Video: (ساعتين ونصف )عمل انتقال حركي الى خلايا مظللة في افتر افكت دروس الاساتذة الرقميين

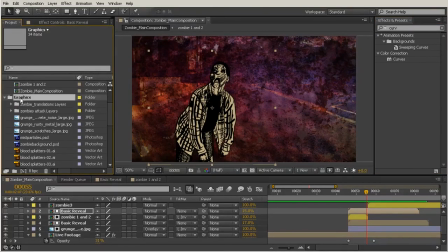57:37 So come over here to graphics, and we see all of these blood splatters here, 1 through 19. So these are going to be the ones that we're using, and those have just all been created in Illustrator.
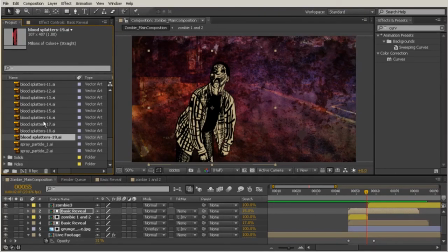57:52 They're easy to create just using some of the brushes that come inside of Illustrator's brush library. So to get started with these, I'm going to create a new composition.
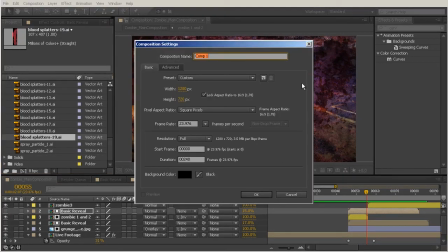58:02 So I'm just going to push this button right here, create a new composition, and we'll use all those same settings that we have been using so far, but I'm going to just call this blood splatters.
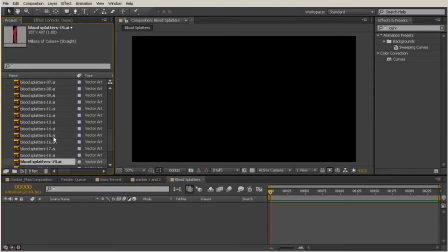58:19 And then we're going to drag these blood splatters 19 through 1, all of these here, onto the timeline.
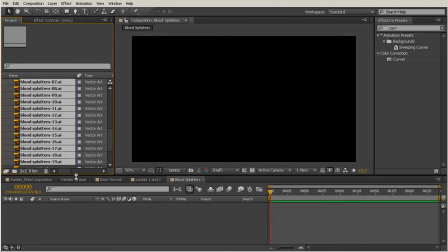58:27 So just shift select all of those and drag them down there. And it may take a second just for these all to load up.
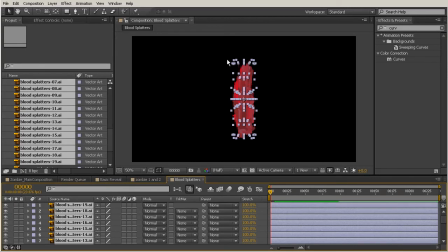58:34 And at first they're all going to be loaded on top of each other like that. So now all I'm going to do is just to begin resizing and placing these splatters
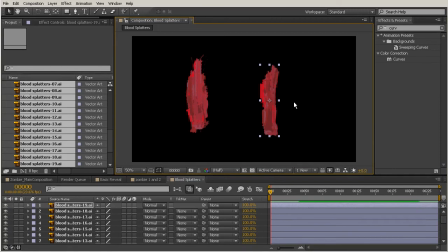58:48 into a kind of a look that maybe originates from this point in my composition right here and then just kind of moves out from there in all directions, almost just like an explosion. So I'm going to be using the rotation tool a lot just to kind of rotate these around,
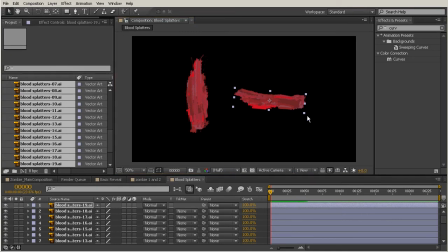59:06 and I'm also going to be scaling them up just to get them into place and get them looking the way that I want them to be.
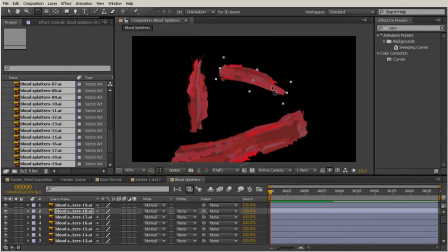59:15 So there'll be just a lot of different kind of tools that I'm using here, just between the rotation and scaling them up. And really this is just up to you. This is just, you're just placing these files in a way that you find to be visually appealing.
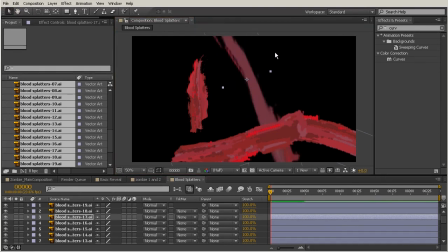59:32 So there's really no particular way that they have to be. We just want it to look convincing, like it's actually all originating from the same point.
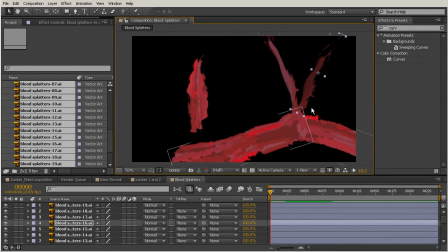59:46 So you see how I'm kind of working out from the center point that I've chosen right there, and then just moving them from there. So I'm rotating that just so the end of those points is all coming from the same area.
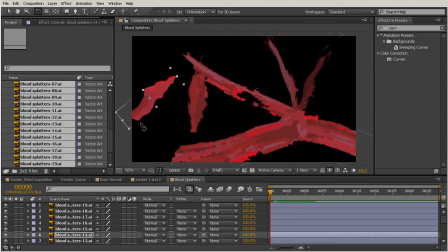60:01 And if you feel like it's too much for you to handle to drag those all onto the timeline at once, you could just move them in one at a time. It's really just up to you how you want to work. So we'll just pull that one in as well.
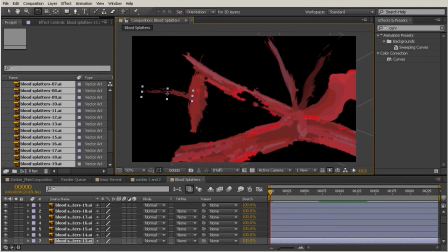60:15 And we have a lot of different kinds of splatters here, so I'm just sort of trying to keep it interesting with the way that I'm arranging them, so not too many right next to each other. So we kind of have this interesting one with this sort of curly edge right there,
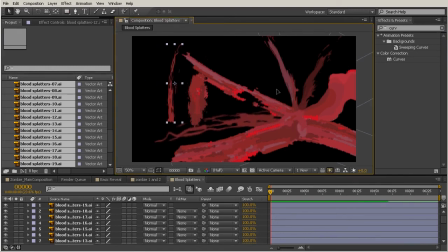60:33 and I'm just going to move this one that's pretty similar to that to a different area of my composition, just to keep it interesting and different. And it's okay if the ends of these extend off of the edge of your composition, because we're going to be
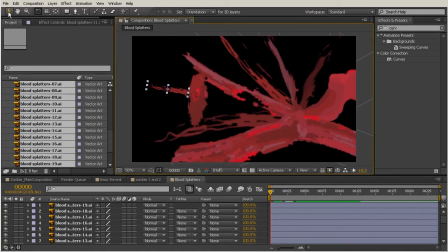60:52 changing this in a moment to where we can see those edges if they come inside of the main edge of our other composition, our other main composition that we'll be bringing this into in a moment. Now this is an interesting piece right here.
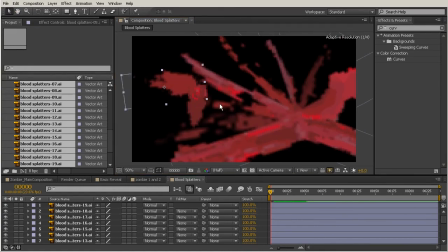61:07 This one almost just looks like a smear, so I really want to make this one big and apparent and move this just right on top there. And now that I have kind of a few layers sort of overlapping here where I had all of my others at this point,
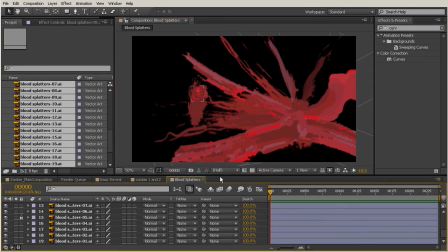61:24 so I'm going to move down and actually just lock that layer that I just now moved on top of that point, just so that I can still get to the rest of these. And maybe I'll put this one up here in the corner, so this is just almost like a secondary place where I'm getting another kind of splatter.